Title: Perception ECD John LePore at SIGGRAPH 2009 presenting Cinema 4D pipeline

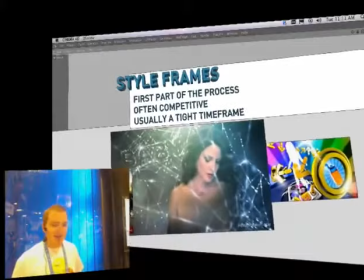[7:13]
And, that puts turns the pressure up on us a little bit, but we find all that pressure is generally,
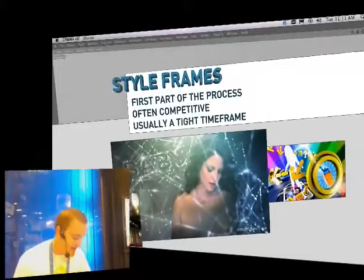[7:21]
we just turn that into, we channel that into our creativity, and Cinema gives us all the tools that we need to do that and make it happen.
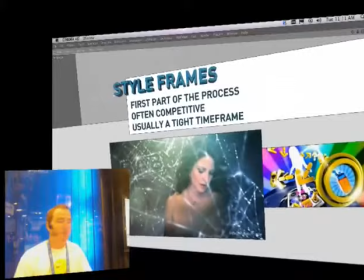[7:30]
And hopefully we can win our pitches and get some new jobs coming through.
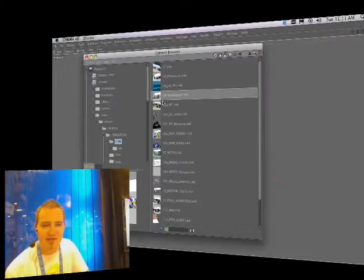[7:35]
So let me show you something that we did.
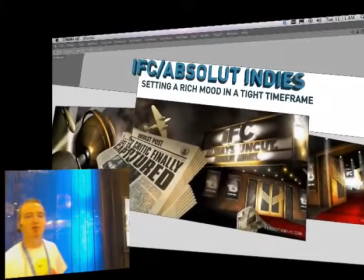[7:39]
This was a set of style frames or a sort of mood board that we put together for the Independent Film Channel.
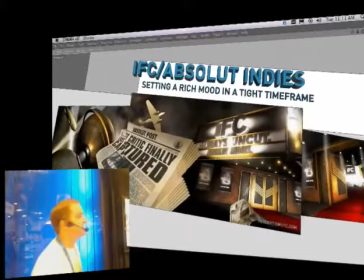[7:47]
IFC came to us and asked us if we could put together an opening sequence for a new show they had called Absolute Indies.
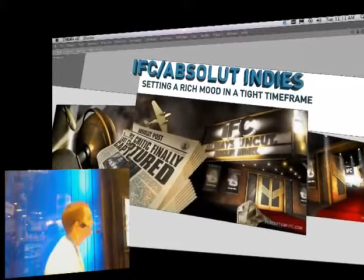[7:54]
It was a Absolute Vodka branded showcase of up-and-coming independent film directors.
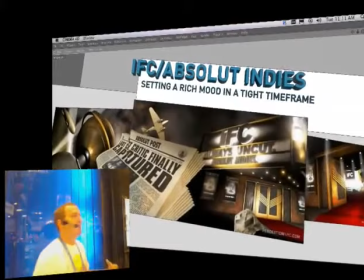[8:00]
They came to us and they said, we just want to see an opening that kind of takes us back to the golden age of cinema.
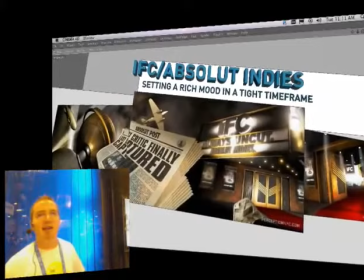[8:07]
We want it to feel like it's the ideal environment and culture for a filmmaker to blossom and strut his stuff and still kind of,
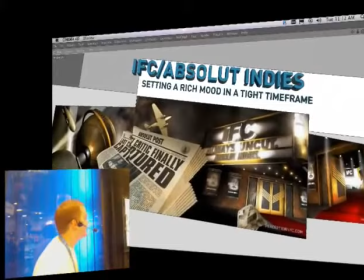[8:17]
rather than focus on the cheesiness and the over-the-topness of Hollywood,
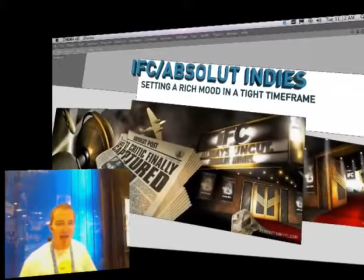[8:21]
kind of play up the glitz and the glamour of the old days, bring that magic back.
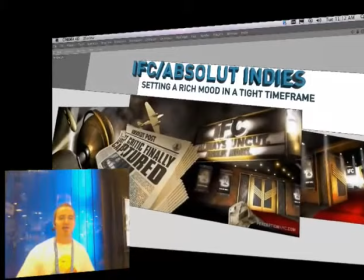[8:27]
So we wanted to put together a really rich, interesting, detailed environment.
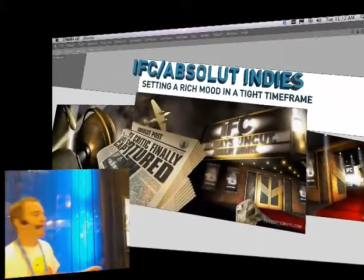[8:33]
Now, in doing that, I personally am so far from being a 3D expert.
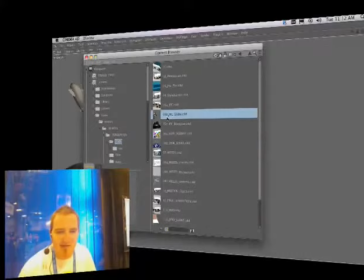[8:39]
I have a very limited knowledge when it comes to modeling and, really serious stuff.
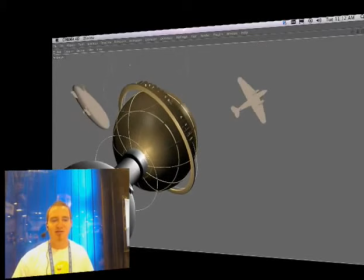[8:47]
But I was still able to put together some really simple models, made this sort of daily planet globe, which is essentially, it's a sphere. I've got, some extruded text kind of wrapped around it,
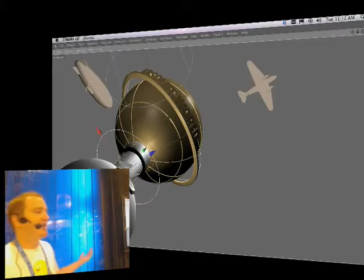[9:00]
made a absolute bottle basically by just combining some spheres and cylinders. I mean, this is like super simple, like loser modeling here, really bland stuff.
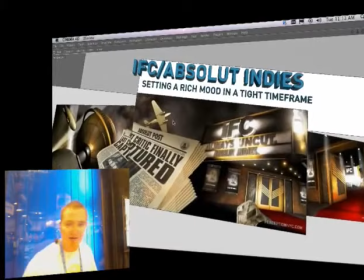[9:13]
But in the end, I'm able to take this kind of stuff and start getting some really interesting looking renders out of it.
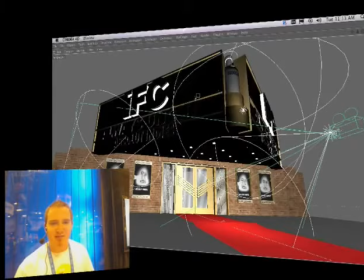[9:24]
Made our movie theater marquee, again,
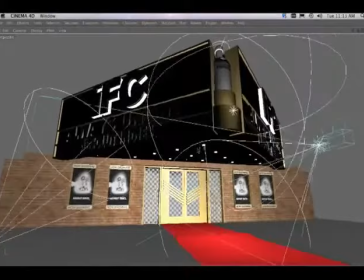[9:28]
really simple stuff, basically a bunch of cubes, bunch of cylinders, really nothing special.
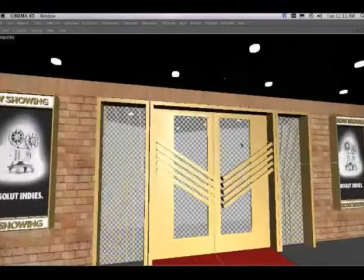[9:36]
I was very thoughtful about, even though this is just a bunch of cubes slapped together,
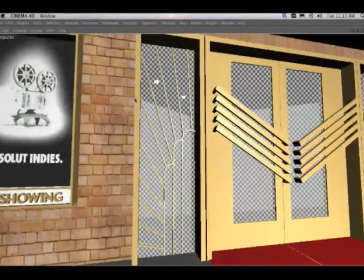[9:42]
pick one or two spots to get some nice details going on. made this sort of pseudo Art Deco shape in Illustrator, brought that right into Cinema, extruded it, and boom, we've got this nice detailed element around the window.
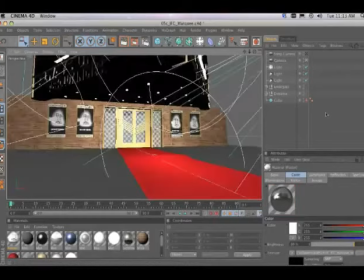[9:54]
And just having that, you know, in the context of everything else starts to make it feel a little more interesting, a little more realistic.
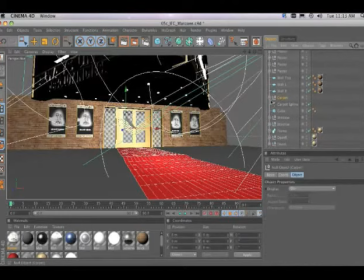[10:03]
Going in here to my entranceway here, I knew I wanted to have that big red carpet rolling out, but it can't just be a red square on the floor. I had to go in and make that one little, like, kind of bump in the carpet right there, and, you know, just to give it that extra little attitude.
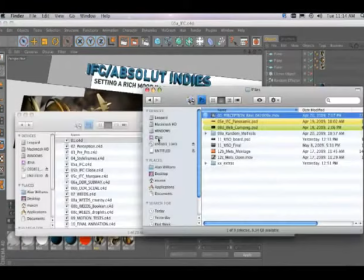[10:21]
But again, you know, really simple stuff, very, you know, barely scraping the surface of what the software is capable of.
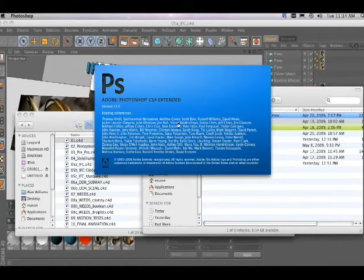[10:30]
And, you know, really simple models. Did some nice lighting and you know, got some nice textures on there.
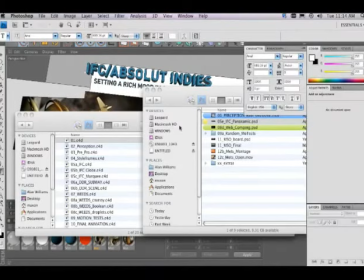[10:39]
Started rendering out still frames and bringing those into Photoshop.
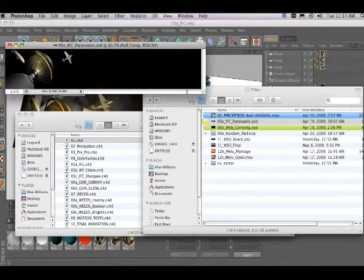[10:44]
Once I get this stuff into Photoshop, I like to just start kind of putting together my composition,
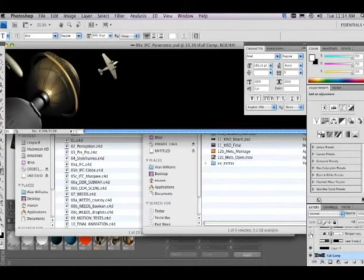[10:49]
starting to feel out, you know, where this whole thing's going to end up going. Let's see here.
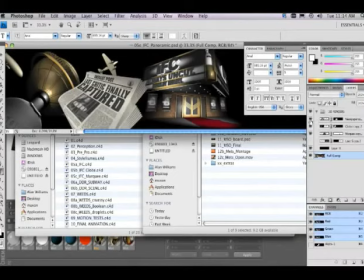[10:56]
Turn on a couple other layers.
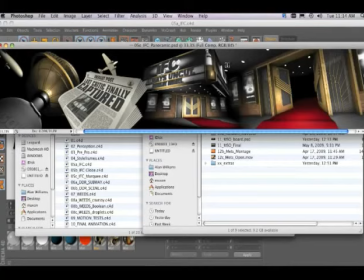[11:02]
And, you know, we start getting the whole kind of composition together by patching these pieces together.
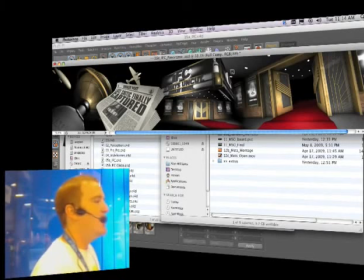[11:07]
You know, this is important for something like this, which we consider a mood board.